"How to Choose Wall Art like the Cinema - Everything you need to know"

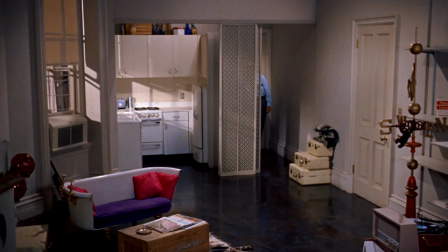The furnishings convey this through bright colors, a sofa made out of a bathtub, and whimsical decor such as the weather vane by the front door.
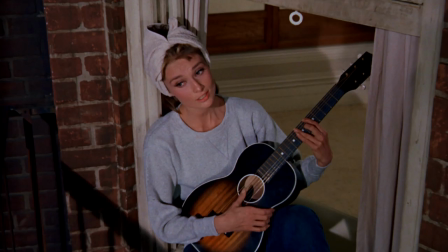If you saw this image of the apartment and didn't know anything about the story, you would still understand quite a bit about the person who lives here.
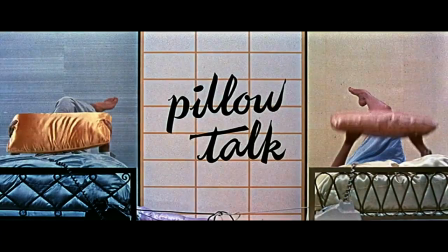It all helps tell her story. In Pillow Talk, in the office of Jonathan Forbes, played by Tony Randall,
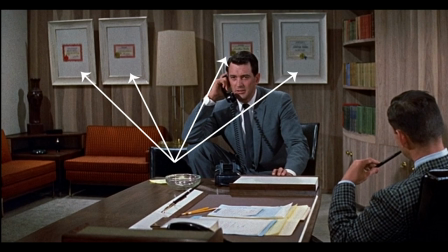we see that he has framed out his degrees as if they were works of art using huge frames and matting to give them more of a presence in the room.
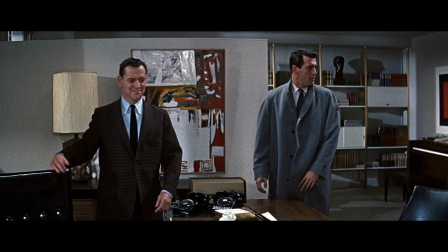This is in line with how his character would think.
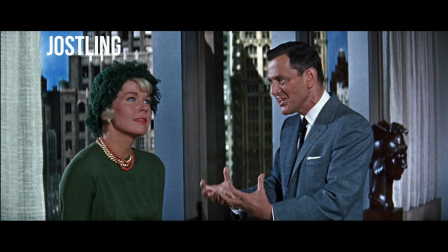Earlier, he describes New York City with excitement as being full of jostling, struggling people fighting for their lives.
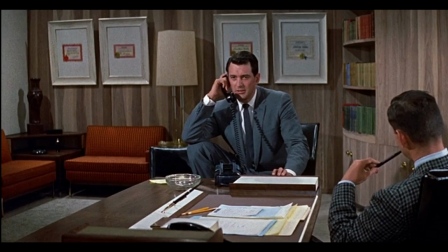He's fought for his place on the career ladder and here is his proof, his degrees, their trophies.
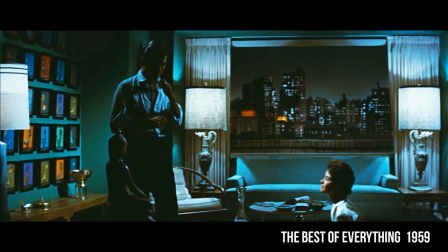So these are some of the things that mean a lot to him. You could take things that mean something to you, frame them and hang them in a grouping.
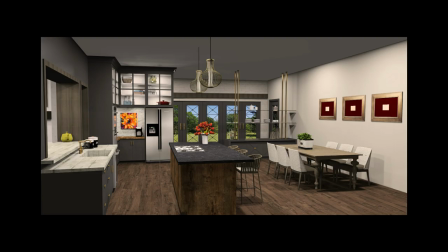We often see groupings of family photos, but there are many other things that can tell your story.
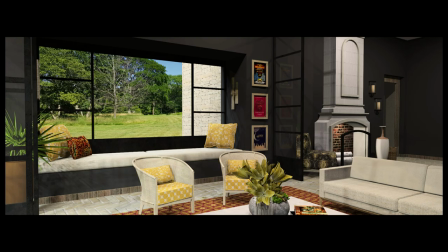Perhaps your grandmother's recipes hung on a wall in your kitchen. Or if you love attending plays, you could have a framed grouping of programs from the theater.
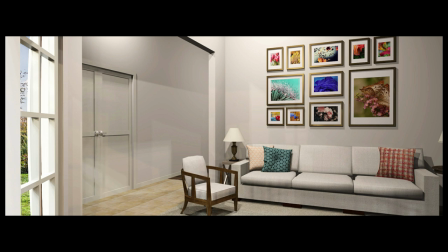Other ideas could be album covers, flowers from your garden, whatever comes to your mind.
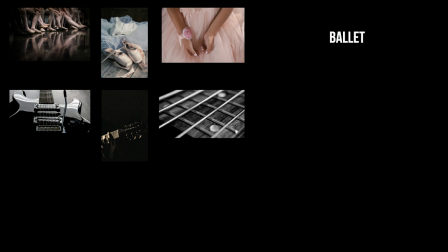What could you hang on the wall that would represent things that mean something to you and tell a part of your story, who you are.
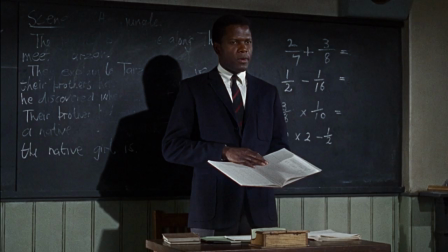Have fun with it.
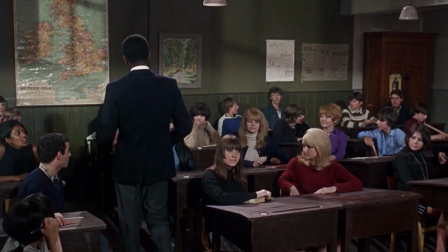In To Serve With Love, Sidney Poitier plays a teacher who is given an unruly group of students and tries to teach them a more principled way of life.
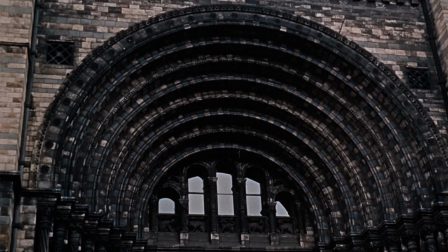Part of his effort in doing this involves taking them to museums.
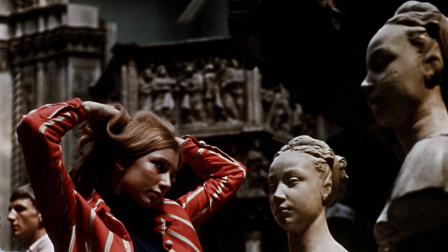Before leaving, he tells them, you'll discover that your hairstyles are 200 years old and your dress is right out of 1920,
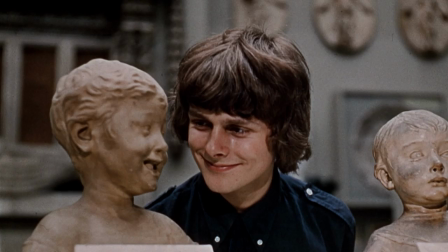basically saying you'll find yourself in the art there.
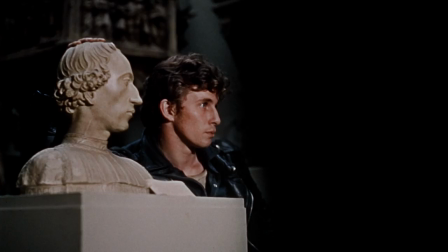As they tour the museums, we get shots of the students finding artwork that they see themselves in.
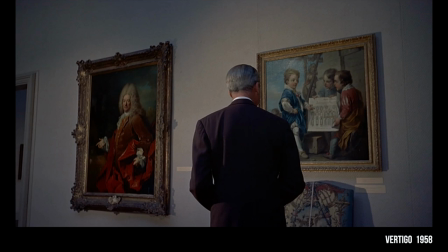When you fall in love with a work of art of any type, there's always some reason behind it, otherwise everybody would like all the same things.
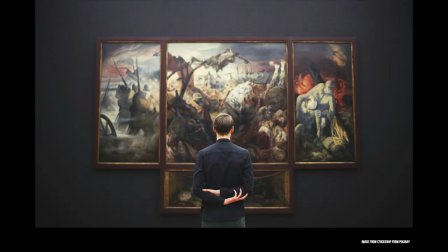It's resonating with some part of you. If you examine it a little further, you may discover why.
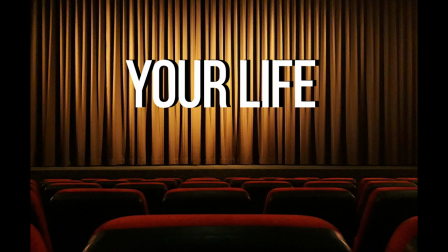This may help you in your selection of some of the future art pieces for your home or work.
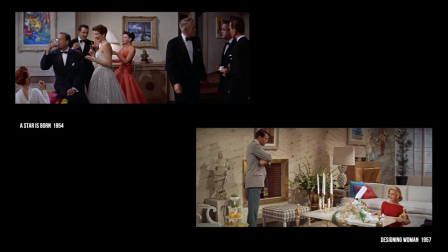If they were making a movie about your life, what might the set designers put in your home to tell people about you? How might they fill in unspoken gaps, literal or otherwise?
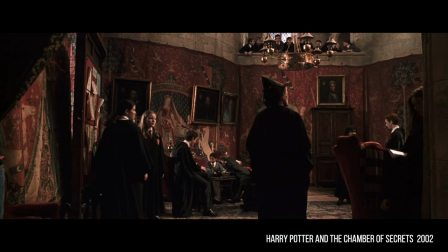now on to using art to create a mood set designers are
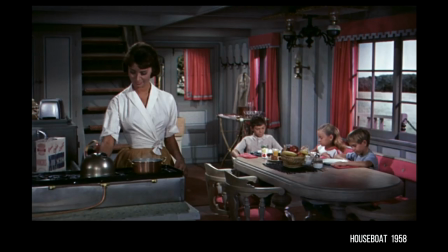masters at this after all the cinema only has about two hours to tell
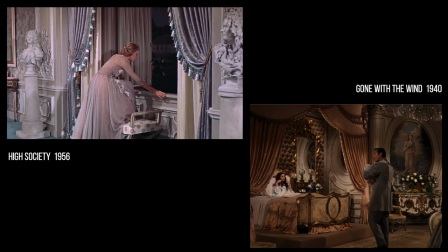us everything we need to know about the characters and to create a mood or set the
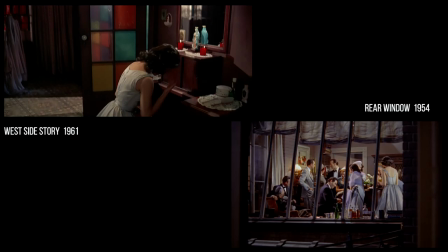tone for the film they've learned design techniques to condense down the
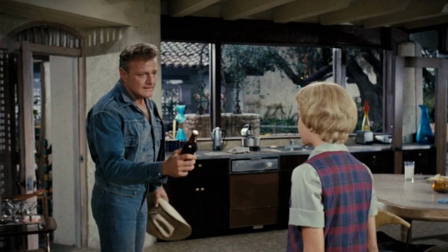information most effectively so we don't have to spend weeks getting to know the
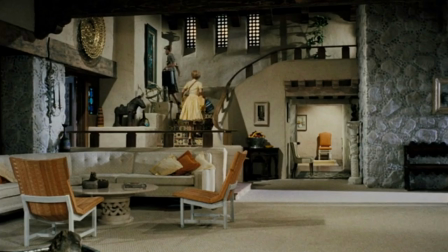characters why wouldn't we want to borrow from their expertise for our own homes.
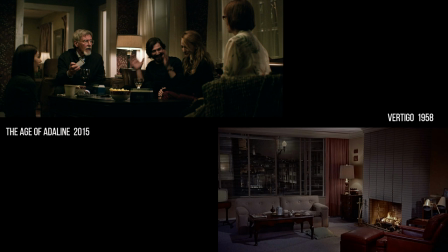It's a no-brainer. Let's look at some examples where the art chosen for a film helped create the mood or set the tone of the film.
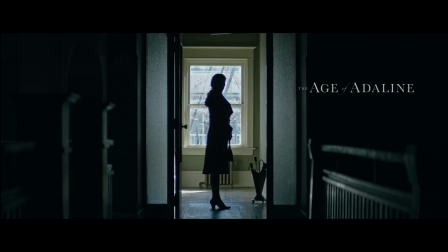Now admittedly, there will be overlap between creating a mood and telling a story.
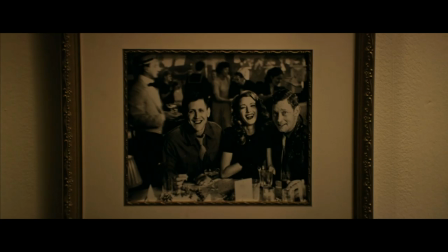In the age of Adeline, we meet a woman who has lived in many decades without ever aging, so she has both an old soul and a modern one.
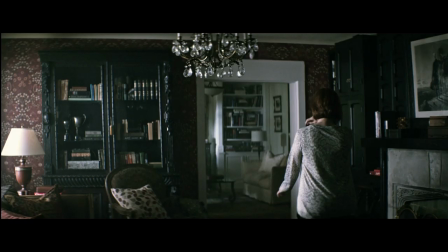I love that the set designers did such a good job of marrying the different eras in the house she comes to feel very at home in.
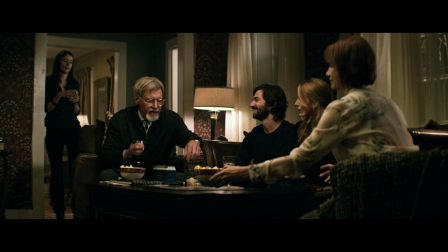A place that houses both a past love of hers and a current one. It sets a mood for the place that has a fluid time element.
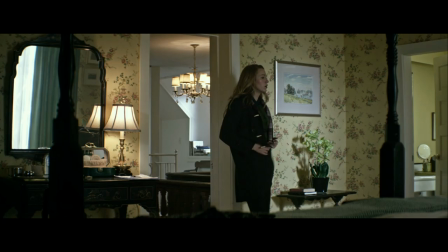In other words, you can't quite put your finger on which decade the furnishings and decor are from
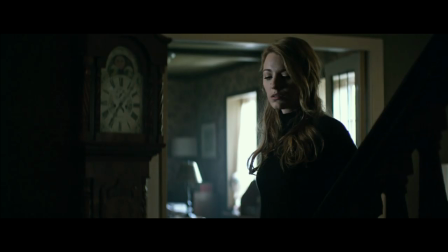because they transcend being of any one particular decade like Adeline herself.
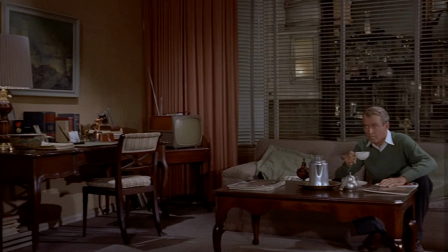The mood in John's apartment from Vertigo is neat, tidy, orderly, and well-kept.
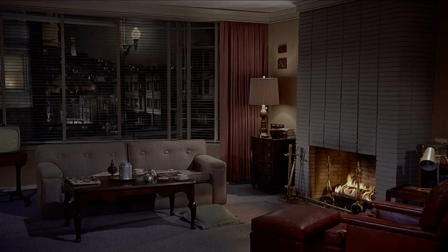If we saw this apartment, we would know something of his character before we even meet him.
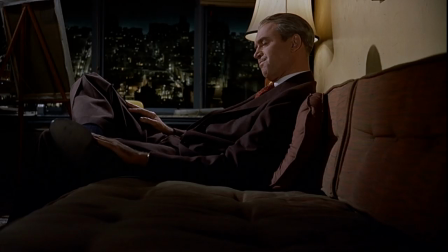And true to form, at this point in the film, he is a soft-spoken, disciplined man with measured responses.
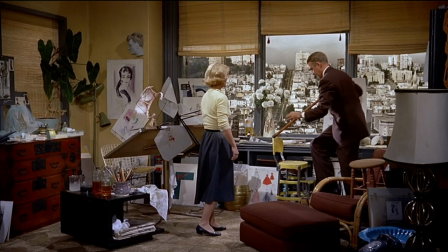His friend Midge's apartment has a completely different atmosphere.
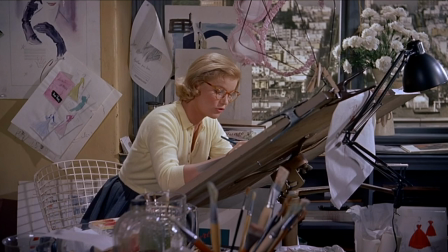It's a bit untidy and chaotic, yet has a cheerful tone, much like Midge herself, who's upbeat, but is less in control than her counterpart, sometimes impulsively saying whatever comes to her mind, and then regretting it.
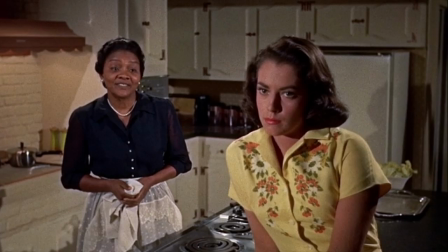In the film Imitation of Life, as the name suggests,
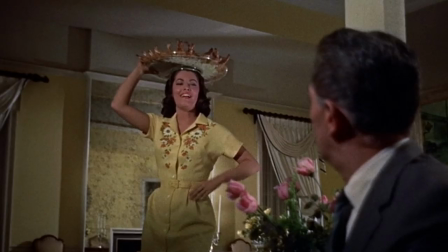we watch a couple of the main characters living lives where they are pretending to be something they aren't, play-acting, rather than being honest with who they are.
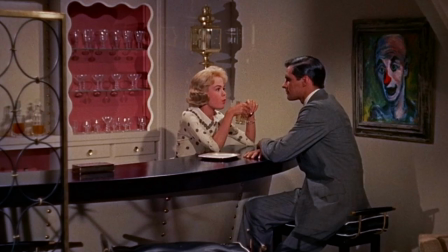I find it interesting, then, that the set designers chose paintings of clowns in one of the main rooms with a
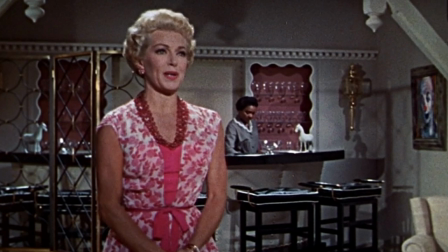backdrop of hot pink on the walls it sets the mood of a world that isn't quite real more fanciful
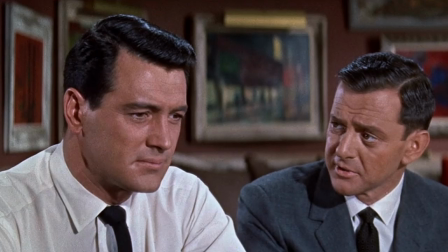let's go back to pillow talk for a minute this time to look at how they used
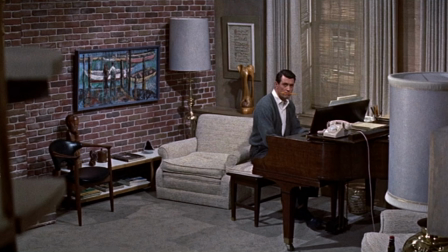art to create a mood Rock Hudson plays Brad Allen a Broadway
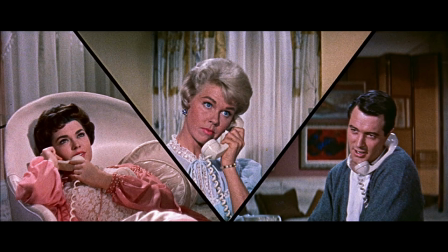songwriter professionally and a bit of a playboy in his personal life he
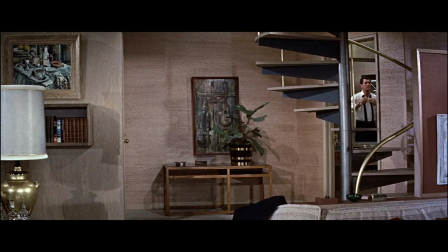has a fairly small apartment divided into two main parts one side is
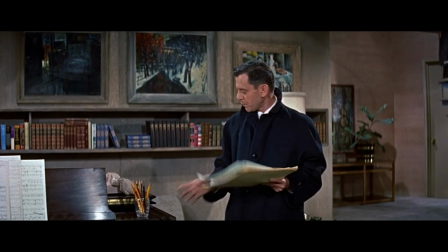for business he has his piano there for work where he writes his music and he has a small library so on this side of the apartment the art has a formal
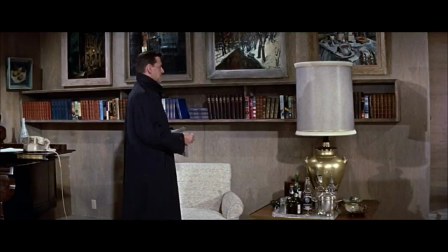layout all in a row all the same size the other side of the apartment is used for play there's a button he
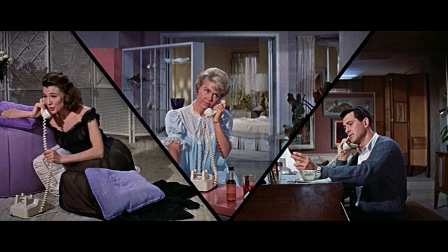pushes near the sofa to bring down the lights and turn on soft music while he romances one young woman after another.
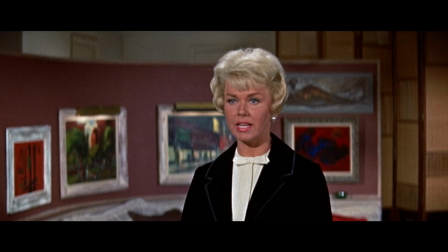The art on this side is laid out markedly different. It's a jumbled menagerie of art.
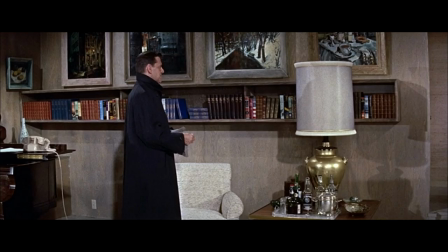With that arrangement and the deep red curved wall behind it, it creates a completely different mood than the calm formal display above the library.
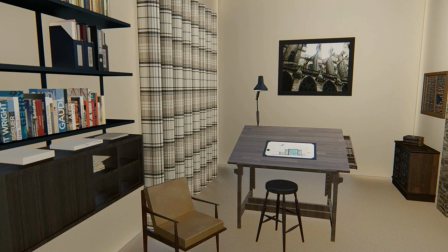When I did a virtual redesign of the Brady Bunch home, I was trying to picture what that family might be living like today.
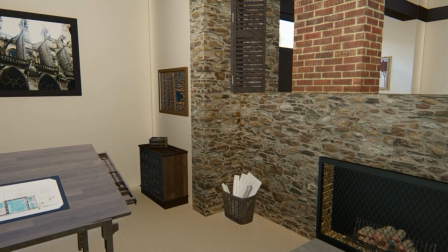In order to subtly create a mood that was reminiscent of the Brady home we all know and love, I made sure to include a little orange in every room.
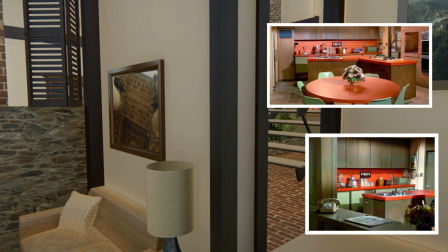If you'll remember, the Brady Bunch house had some pretty heavy doses of orange. So with that in mind, here's the remodel I created of Mike's Den.
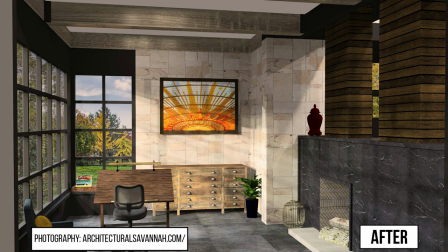Notice how the artwork played a key role in bringing in the mood I wanted to capture,
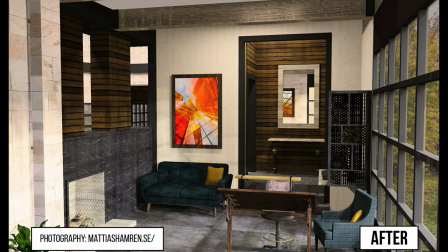both in the use of orange, but also the choice to have both pieces be centered around architecture since Mike Brady was an architect.
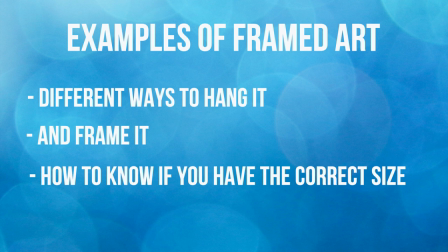Before we move on let's look at some examples of framed art and examine different ways to hang it and frame it and how to know if you have the correct size for your space.
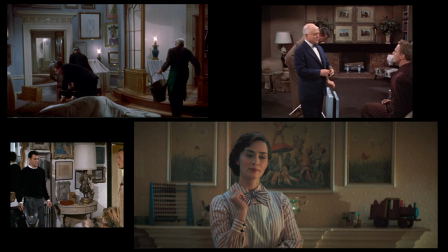We'll start with some examples of framing found in the cinema. This is from Cat on a Hot Tin Roof.
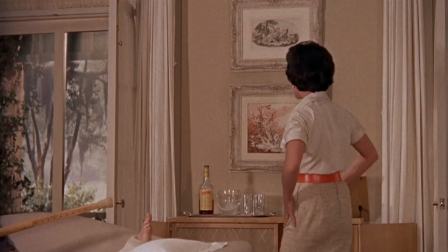They use the same frames and matting but the sizes and the art side vary.
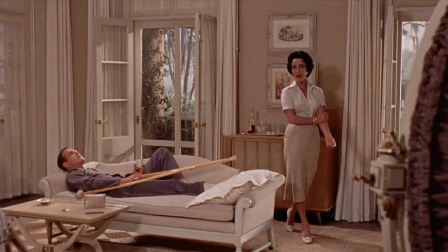This allows you to take whatever art you already have, even if the styles and sizes differ, and give them a cohesive look within the room.
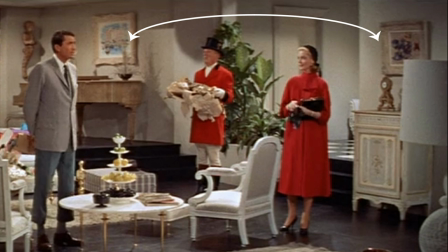Here's another example of that same concept in Designing Woman. The art varies a great deal here in color, genre, and size,
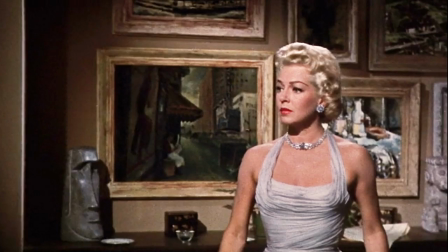and yet keeping the frames and matting so similar keeps them from feeling disconnected.
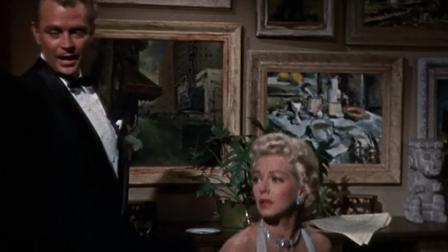In the film imitation of life, there's a twist on this theme. Here the frames vary, but the art inside is very similar.
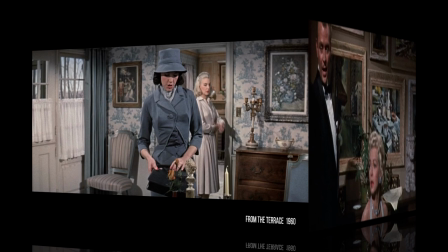Again, this allows for continuity, so it works. Now let's look at framing in general.
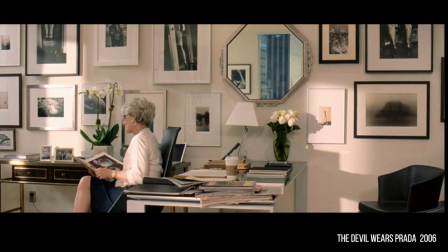There are as many framing and matting styles as there are paintings. Here are some interesting examples found in some of your favorite movie homes.